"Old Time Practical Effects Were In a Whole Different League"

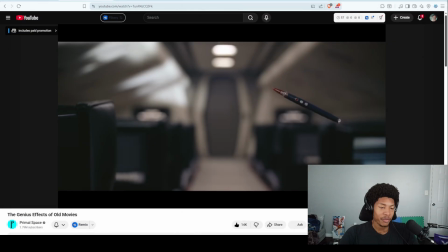0:00 Hey guys, what's up? We got another video today. Amidst all the recent reactions to scammers and all that hype drama stuff, we're gonna watch something nice and cool, nice and chill. You know what I mean? Something I can actually look at and be like, you know what? This is cool.
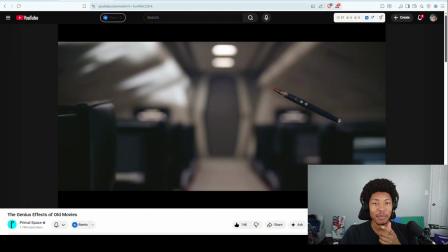0:19 This is pretty cool. I like this. This is good human ingenuity, and not just be disappointed. So, without further ado, we're gonna watch The Genius Effects of Old Movies by Primal Space.
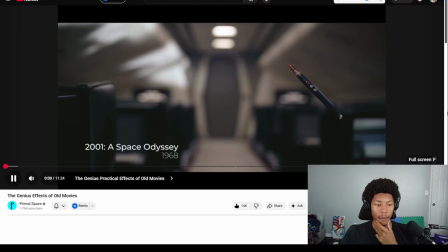0:31 Let's do it. This is a scene from Stanley Kubrick's 2001 A Space Odyssey, released in 1968.
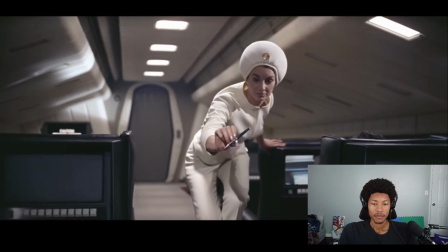0:40 This was before computers and digital effects. So how do you think he made this pen float in space?
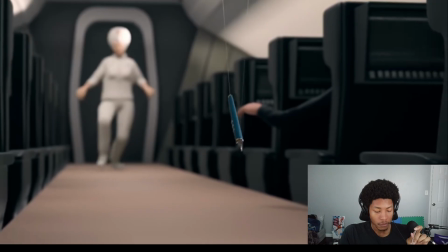0:46 The obvious answer is string, but this would get tangled up every time the pen rotated and would ultimately be impossible to hide.
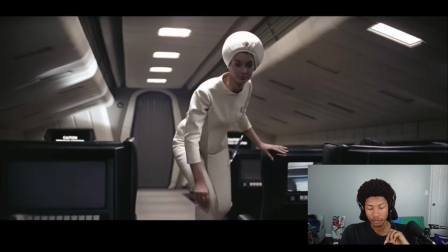0:54 The real trick behind the shot was simple but extremely effective.
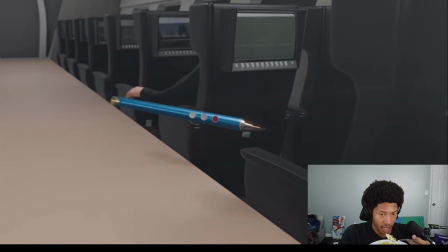0:59 The pen was attached to a large piece of glass with double-sided tape and placed in front of the camera. The
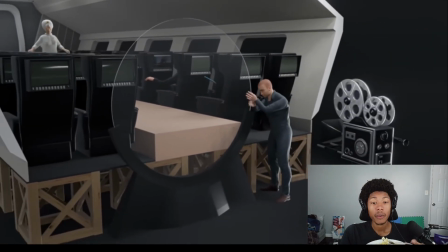1:05 glass was attached to bearings that allowed an operator to slowly move and rotate the glass to mimic the floating movement.
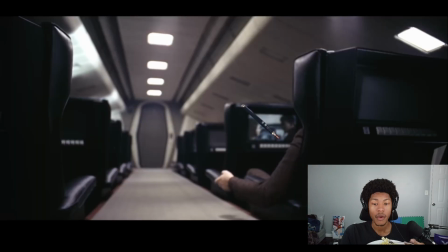1:12 It was incredibly simple, but the end result was perfect.
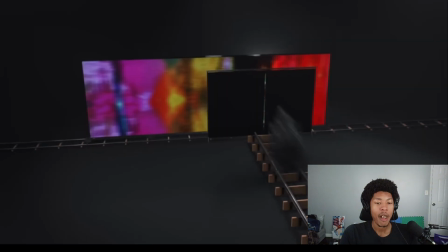1:16 This is just one of many creative tricks that allowed filmmakers to pull off crazy visual effects, all before computers and CGI.
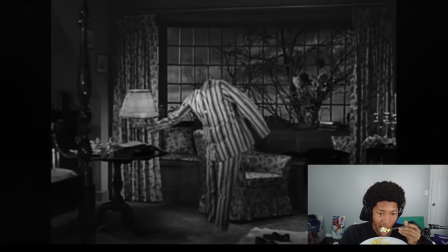1:25 They managed to duplicate heads, make characters invisible, turn miniatures into enormous movie sets,
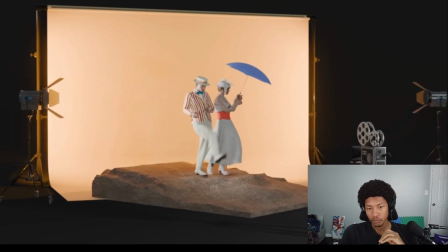1:31 and even invent a green screen alternative that worked better than today's digital methods.
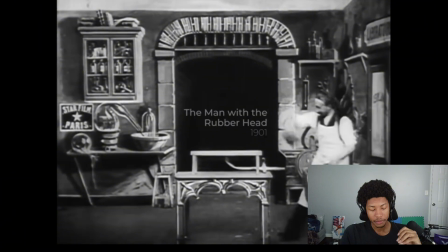1:37 This scene from The Man with the Rubber Head is over 120 years old,
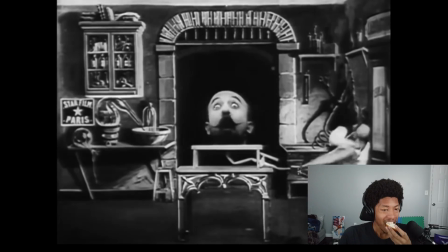1:42 and it shows filmmaker George Méliès inflating a copy of his own head. But how did he pull this off in 1901?
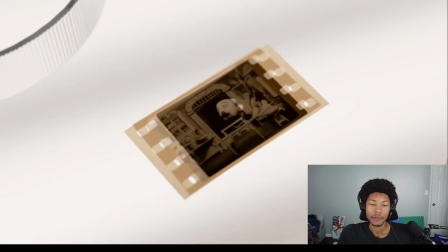1:50 You might think that these are two separate films layered on top of each other, but that's not the case.
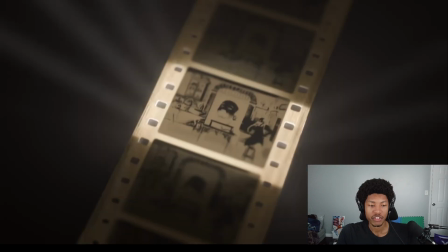1:56 In fact, everything was captured in camera, and so what came out was the finished film, and it didn't require editing.
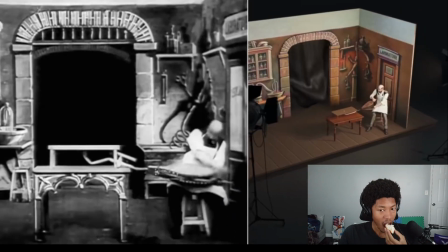2:03 To pull this off, he'd record the first scene with a black sheet placed in the area where the head was going to appear.
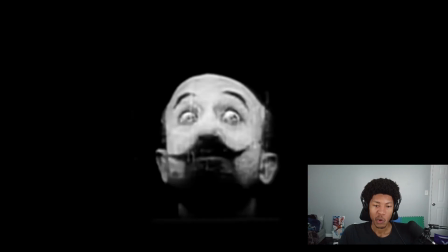2:09 Then he'd rewind the film back to the start and set up the second scene, with only his head visible against a black background.
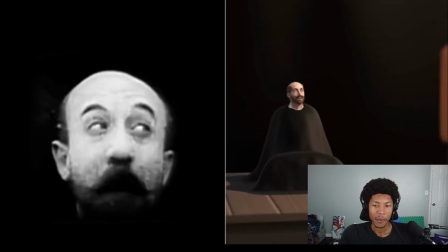2:16 This time, he'd record directly over the same strip of film used to record the first scene.
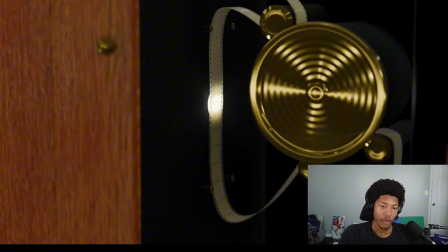2:22 Because this was being recorded onto a transparent film negative,
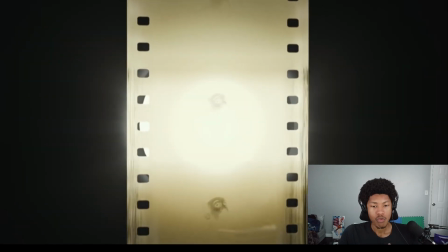2:25 the dark areas around his head essentially remained transparent, since almost no light was hitting the film.
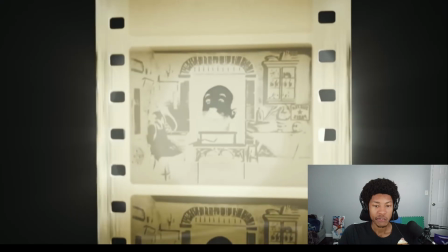2:31 This meant that as he recorded over the original scene, only his head was exposed onto the film strip, combining the two shots perfectly.
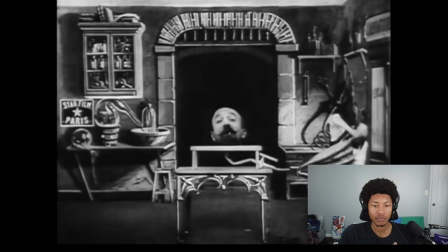2:39 But the real trick was how he managed to make his head grow and shrink.
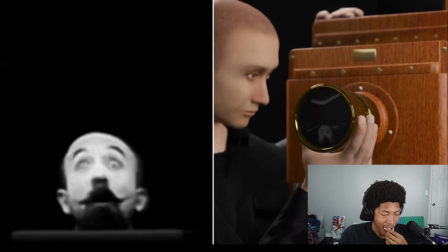2:44 The obvious idea would be to use a zoom lens to slowly make his head fill the frame.
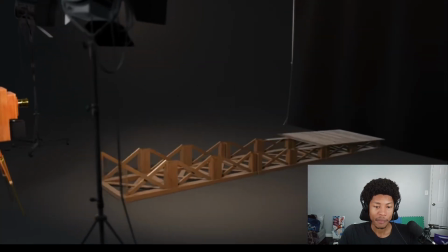2:50 But zoom lenses didn't even exist yet. Instead, Méliès set up a ramp where he could sit in a cart and be slowly pulled towards the camera.
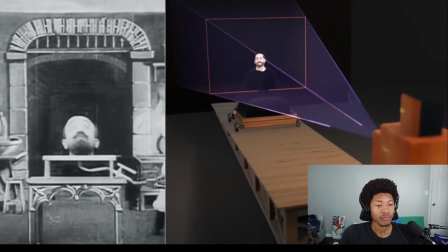2:58 As he got closer, his head would grow from the neck until it eventually filled the entire frame.
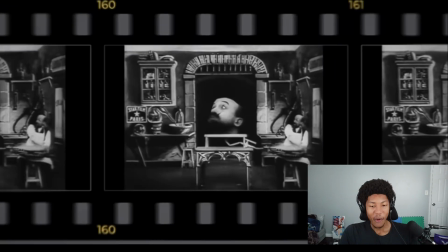3:04 The result was incredible by 1901 standards, and this multiple exposure technique went on to be mastered in Kubrick's 2001.
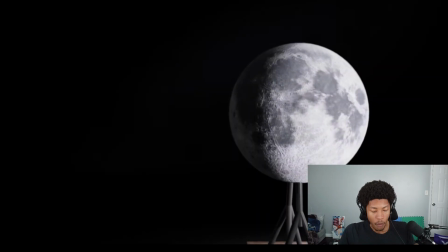3:13 For these space shots, he'd first shoot the moon on its own, with one half of the frame being completely dark.
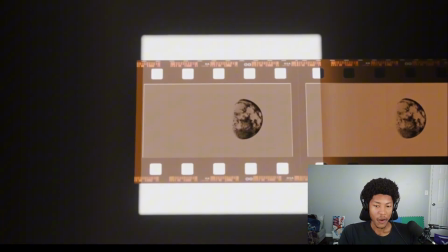3:20 Then, sometimes months later, he'd rewind the film and record the spacecraft shots directly over the same strip of film.
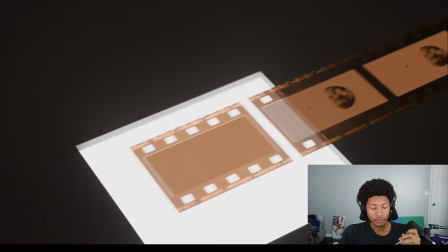3:27 By doing it this way, instead of combining separate films into one, there was no quality loss,
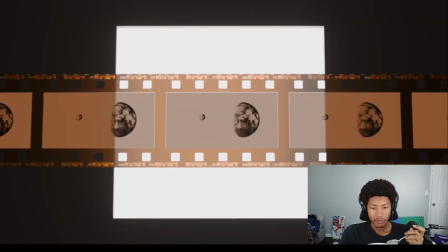3:33 and the film that came out of the camera was essentially the finished shot, as if the moon and the spaceship had been filmed together.
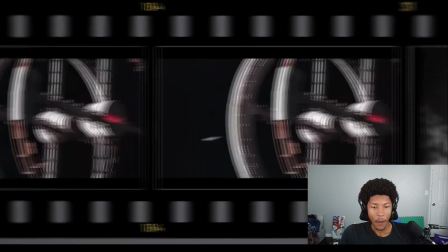3:40 Filming everything in camera was another key feature of this next trick from the 1927 classic Metropolis.
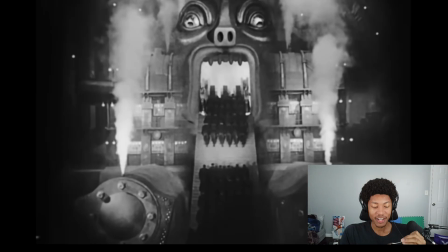3:47 In Star Wars, how these scenes placed real actors in enormous futuristic-looking sets.
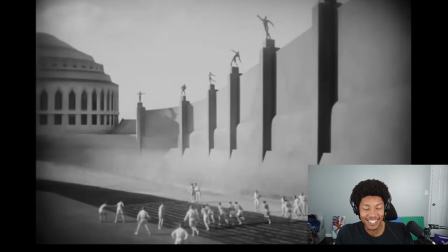3:52 But not only was this all done in camera, it was all done in one take, without the need to record over the film strip.
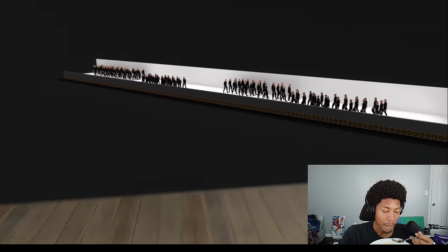4:00 For this shot, the actors were walking down a platform far away from the camera in order to appear much smaller.